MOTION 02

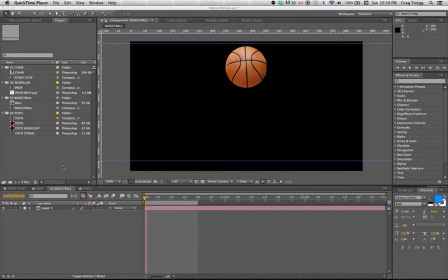Motion Refined Part 2. Go to the third folder in your file and you'll see that there is a basketball comp, or you can just look at the tabs in your timeline.
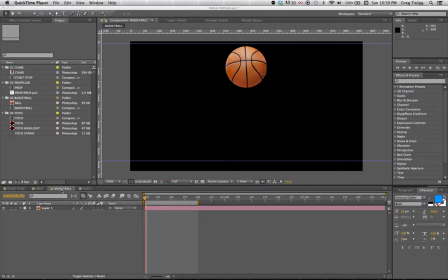And the basketball camp has a layer that has a basketball. The basketball currently has movement. Should it have movement? Shoot, I hope I didn't screw that up. Movement? No, it's fine. That's good.
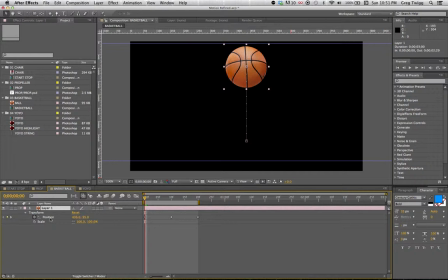Yeah, I made the ball bounce for you. You didn't have to do it. So there it is. There's the bouncing ball. I just did a RAM preview and it goes ding, ding, ding, ding, ding, ding. You would never see a basketball bounce like this. It's just not going to happen.
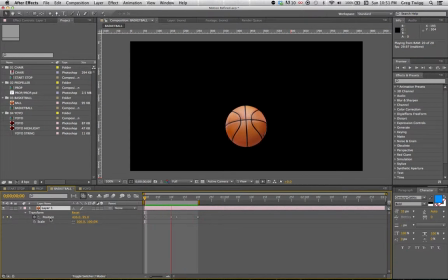It's not going to instantly fall from the sky at a constant rate, and it's not going to bounce and continue upwards at a constant rate. That is when we need to revisit our easing, right? So first keyframe, we're leaving as if the hand's letting go.
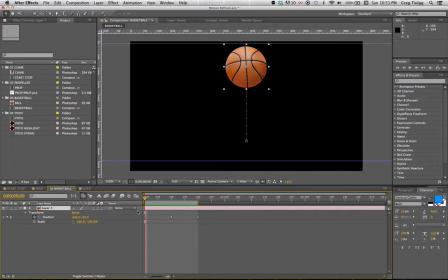What's going to happen? It's going to accelerate. It's going to succumb to gravity, and it won't reach terminal velocity in a basketball court, but maybe it would if you dropped it from a very tall building.
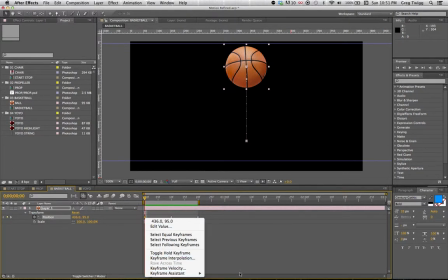So I'm going to right click on that keyframe and set it to easy ease out, because we're leaving that keyframe out of its house.
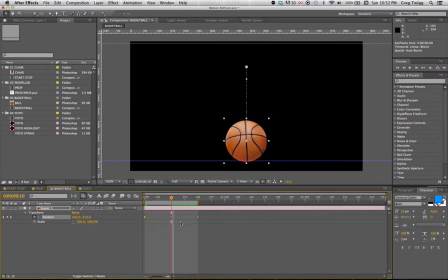Here we hit the ground. Should I change the keyframe nature? No, because the ball is going to just have energy, and as soon as it hits, that energy will be converted to a reactive energy, and it's going to bounce back up.
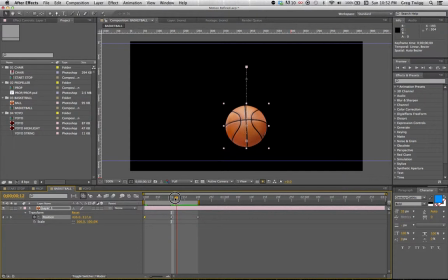Okay, boom. Do not change that middle keyframe. Now when I go to the top keyframe, we are succumbing to gravity,
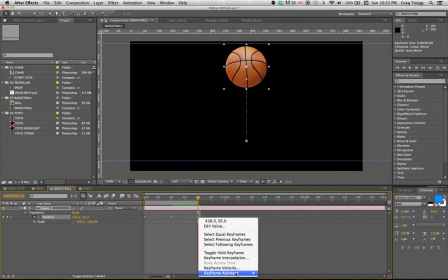which means we are going to decelerate. So I want to easy ease in.
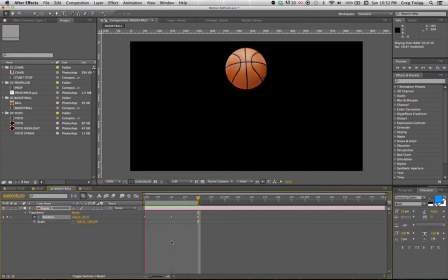Now if I watch this RAM preview, boing, doing, doing, doing, doing, doing, feels much better. And that is how I would expect a ball to bounce, as long as my hand was up there continuing it to move at a rate of repetitive nature.
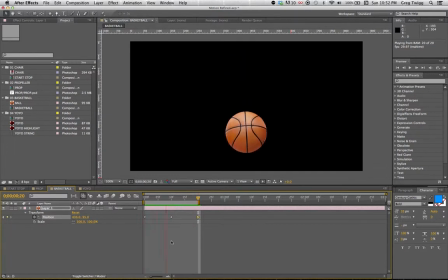If this ball is bouncing on its own, that means that it's going to end up having decay over time, and that this ball will eventually come to a rest. What I want you to do is I want you to try that decay.
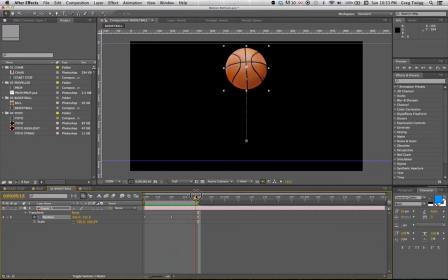So right now our work area is set to just 20 frames, and this thing goes down and up and then it's done. You need to take that work area and extend it. And I want you to see if you can get this ball to come to close to a rest after 3 seconds.
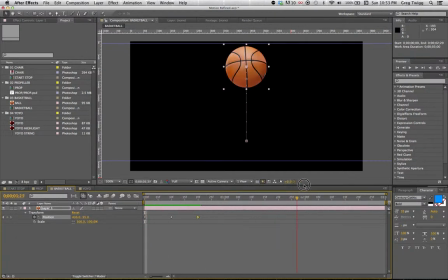That's how long this comp is. So it should, you're not going to get quite to a rest. You could change the duration of the comp if you wanted to, make it a little bit longer. But you need to play with it. What becomes of this new keyframe once you want it to fall back down?
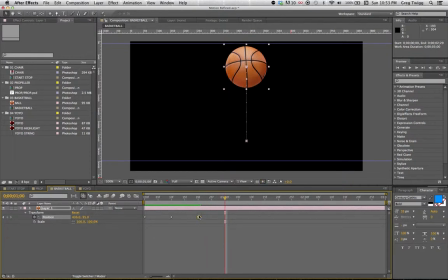How long is it going to take for that ball to fall back down? What does the ease look like at the top? Well, I'll tell you one thing. It's going to succumb to gravity, and it's going to decelerate. It's going to reach its maximum potential, and then it's going to accelerate again.
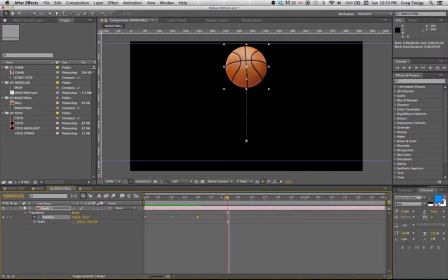So which keyframe assistant is that going to need to be? The last thing you should be thinking of is, how do I get this ball to look believably organic as it moves through the air? That would probably be motion blur.
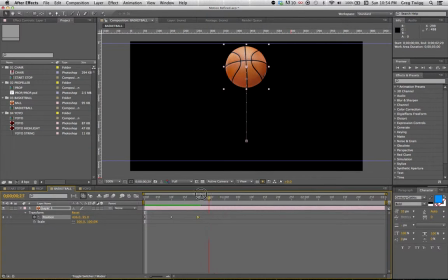So I want you to figure out, how do I turn on motion blur for this layer, and how do I turn on motion blur for this comp? You got to do that and see if you can get this ball to feel good. If you're really feeling ambitious, maybe you even start the ball by bouncing on the corner and it comes in.
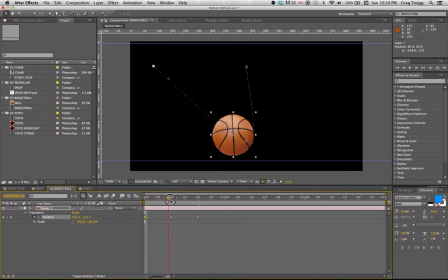Look at that. No ball is going to bounce that way.